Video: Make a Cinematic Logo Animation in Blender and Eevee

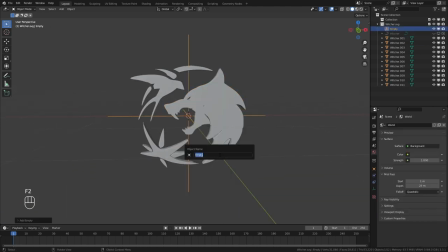[8:20]
once you separated all of the pieces add an empty object call it logo controller and parent all of your pieces to that empty.
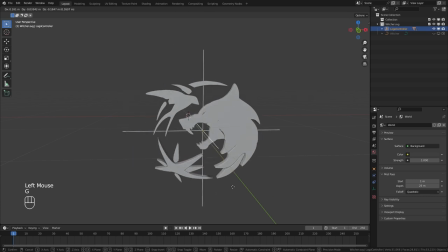[8:29]
That way we can control all of them at once. Its time to add the camera.
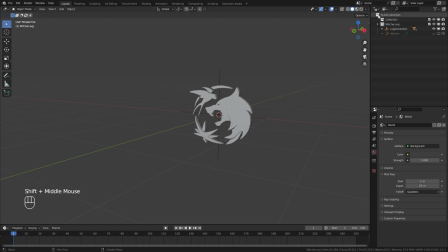[8:36]
Select our scene collection. This will make it active collection. So new object will add to it. Add the camera. Alt R to clear its rotation. Then rotate it 90 degrees on X and position it like this.
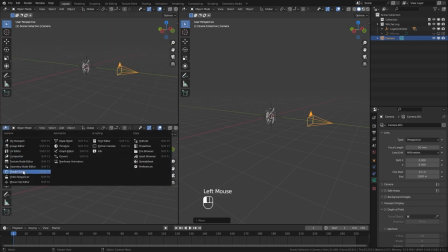[8:52]
I divide my window into 3 and in the top left one i turn off overlays kiss modes and go to camera view
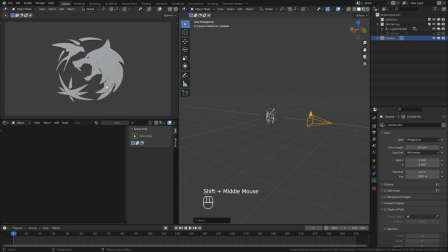[9:00]
this way i can always keep an eye on the camera view while animating stuff from the other 3d view i drag the camera back even more
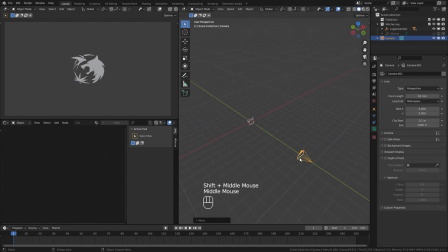[9:10]
or you could change the focal length to something like 24 millimeter which is what i did in my previous animation in the camera settings under viewport display change this value to one this way everything outside of my camera view will be black.
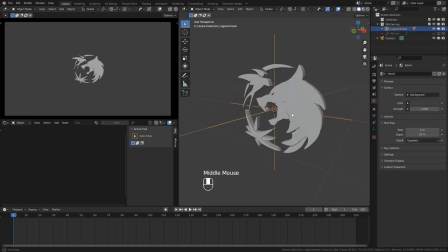[9:28]
To start animating first I will set the animation frame length. This is a 6 second animation so I set the start and end frames to 24 and 168.
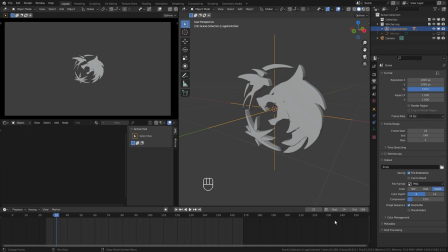[9:40]
Reason for starting at 24 is if you have simulation in your project it is always a great practice to start a few frames back so that your simulation has time to settle in rather than everything starting from frame 1.
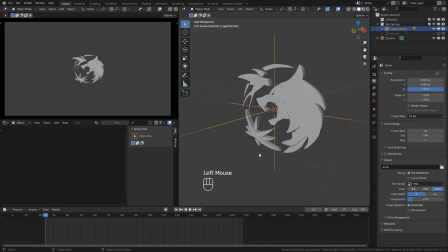[9:57]
Also it helps with some glitches when you have motion blur turned on.
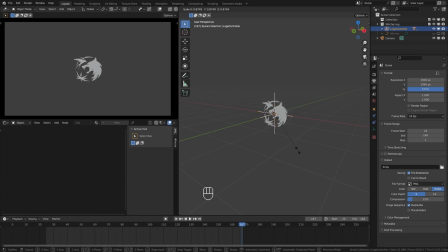[10:02]
I scale my logo down a bit using a logo controller. Push it back and add a keyframe for its location. Change this to graph editor and go to hundredths frame and bring the controller or our empty forward and add another keyframe.
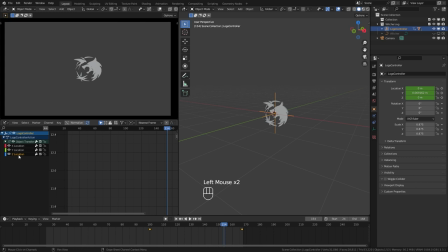[10:23]
Since we only animating the y location, I delete x and z graphs from here. Then select our y graph and change it to something like this so that it will start a bit slowly. Catch some speed and then slowly settle into the last position.
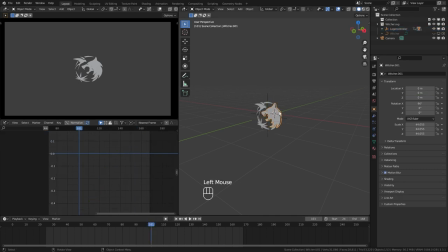[10:42]
Then I start creating animations for each piece of the logo. I want them to come from different directions and settle in around the 120th frame. This way it will nicely blend with our empty animation. There's nothing really new about this animation.
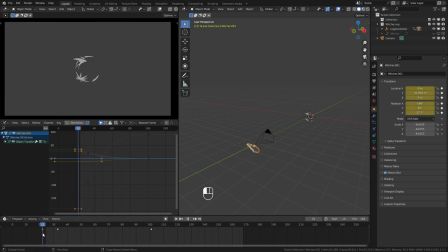[10:59]
I just quickly keyed some keyframes for their location and rotation. Change the timing a bit by moving the keyframes and adjusting the curves. spend some time polishing your animation because this is a very important part of the process although I did this in a few minutes make sure to
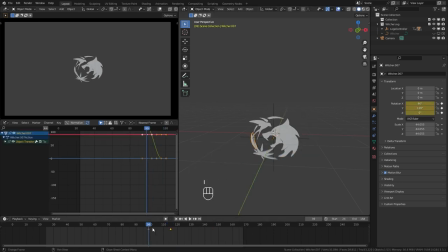[11:19]
spend more time adjusting the timing speed rotation and everything to make your animation look epic I ended up with something like this which is far from a good animation but for this tutorial i say it's fine
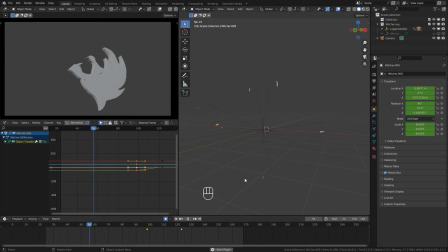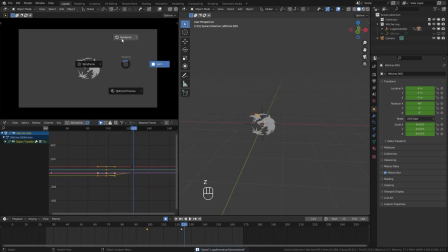[11:45]
let's start our lighting process go to render view we are currently in cycles so let's switch to ev using cycles for this type of animation is unnecessary set the world color to black we don't need any ambient lighting.
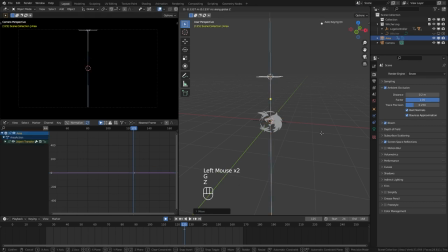[12:04]
Add an area light, place it above the logo, make it a rectangular shape and increase the strength. Angle a bit like this. We can get a small trim light from this. You can enable or disable contact shadows depending on the look it gives you.
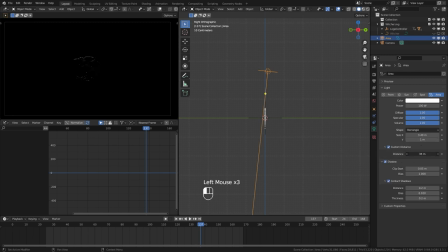[12:22]
Here I set the custom distance to something like 3.5 so it only affects our logo.
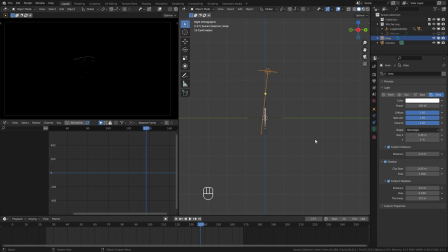[12:29]
Big part of our lighting is volumetric stuff. So before moving forward we need to set that one up.
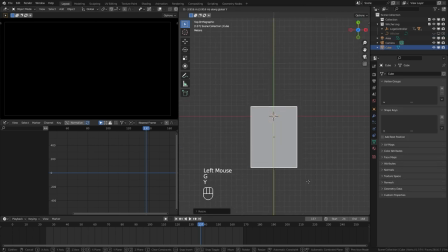[12:37]
Add a cube and scale it up like this. Apply the scale and change this to shader editor.
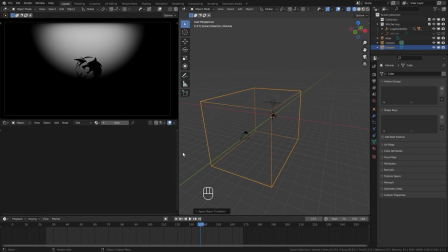[12:44]
Let's rename this to volume. Create a material and delete the principal shader.
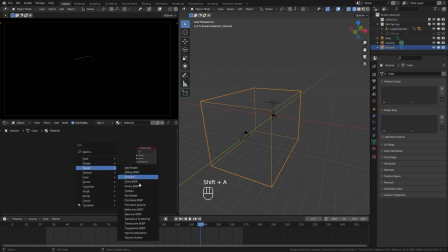[12:49]
We don't need any surface shaders. Just the volume. Add principal to volume node and plug it to volume output. You probably won't see anything because of the high density. So, I set it to something like 0.005.
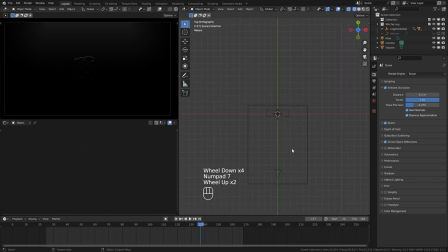[13:07]
To get the best out of volumetric lighting, let's measure the distance from the camera to here. This is the area I want to see my volumetric effects. Anything beyond that is unnecessary. It says 11. So here in the render settings, under volumetric,
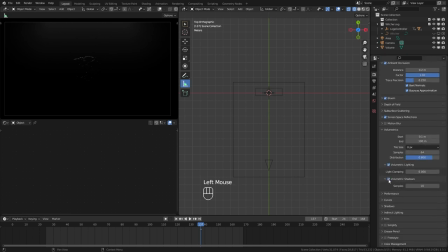[13:27]
enable the volumetric shadows and set the the end value to 11 or 12. This way we can get the best of our volumetric lighting. Now let's add a spotlight and position it behind the logo to face forward.
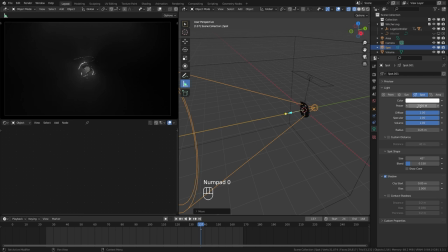[13:43]
Set the strength to a high value like 2000 watt. This will give us a rim light and more importantly some volumetric shadows.
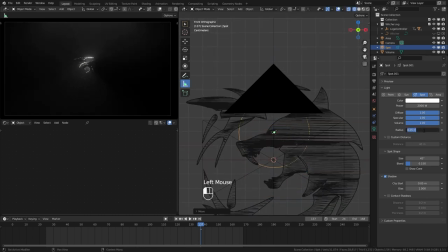[13:52]
I align the light with this wolf's eye. Set the radius to 0 to get more sharp volumetric shadows tweak these values to get better results after
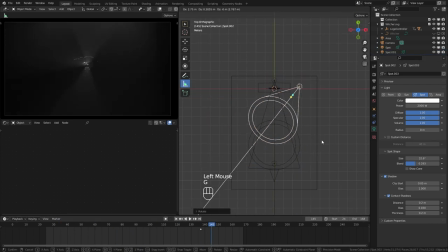[14:05]
that I duplicate my spotlight a few times and place them like this so they will like the pieces when they are on their way to assemble I increase their blend values to make the spotlight shape blend with the rest of the scene here if you don't like the logo shading you can tweak it
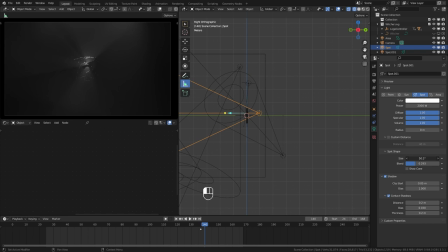[14:27]
I increase the cone shape of the main spotlight to cover the whole logo. So that way we can get a better rim light around the whole logo.
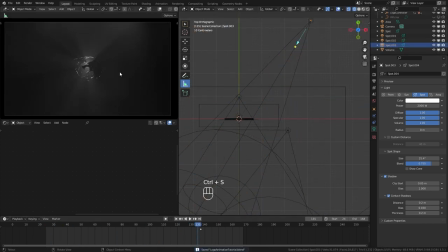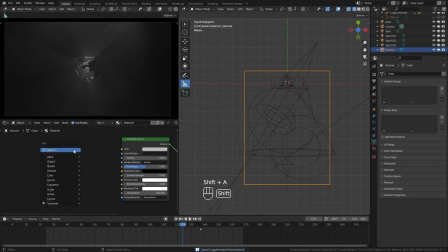[14:48]
Lets improve our volume even more by using a noise texture to its density.
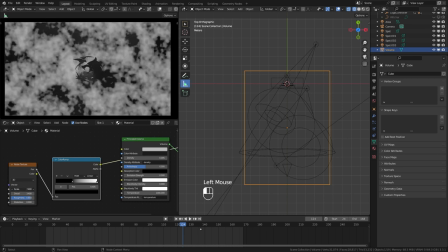[14:53]
I use a color ramp to increase the contrast and animate the w value to add some movement to the noise.
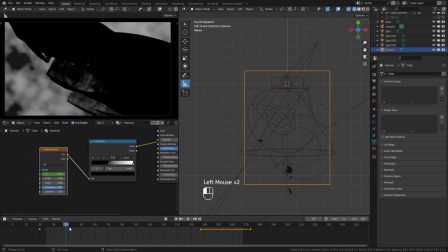[15:01]
Then multiply it with a math node and plug it to density.
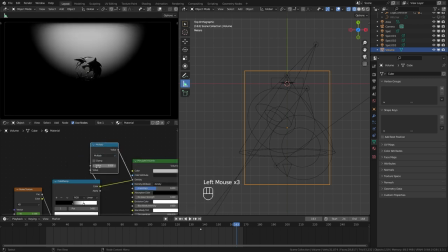[15:06]
This way we can have a non uniform spread in our volume.
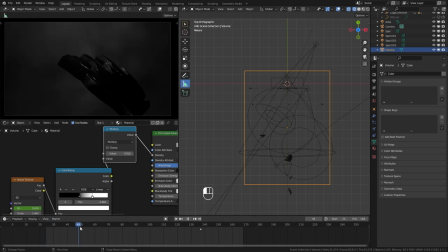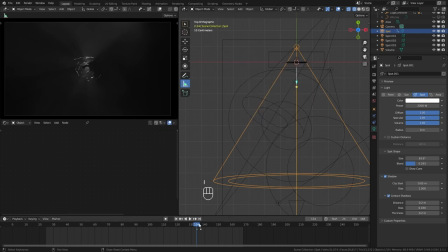[15:17]
Here I move back to spotlight in the last second of the animation. Also I animate all the lights strength to slowly come to its full strength. This way at the start it will be pitch black and then you will see lights start to get its full strength.
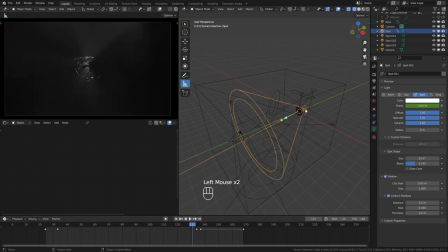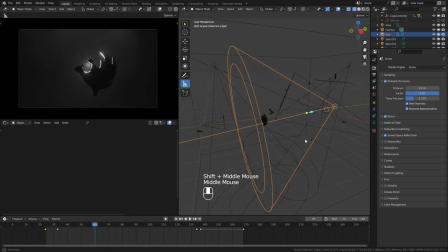[15:52]
Let's add some depth of field to our camera. Here in the camera settings, I enable the depth of field and select our controller to be the focus object. Set the f-stock to something like 1.4. Here I can change this blades value to get different bokeh shapes.
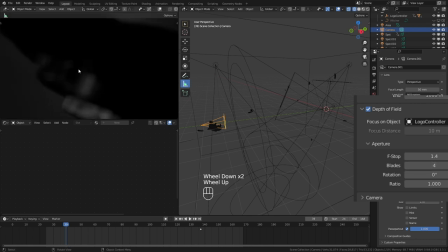[16:11]
0 for circle, 3 for triangle, then square, pentagon, like that. If you want an anamorphic lens shape then set this back to zero and change the ratio to two.
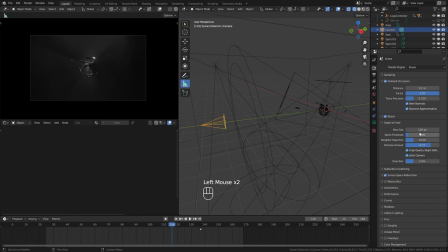[16:26]
Here in the render settings I checked these two options. Disable ambient occlusion. Sometimes it gives weird results when you have very shallow focus. Enable motion blur.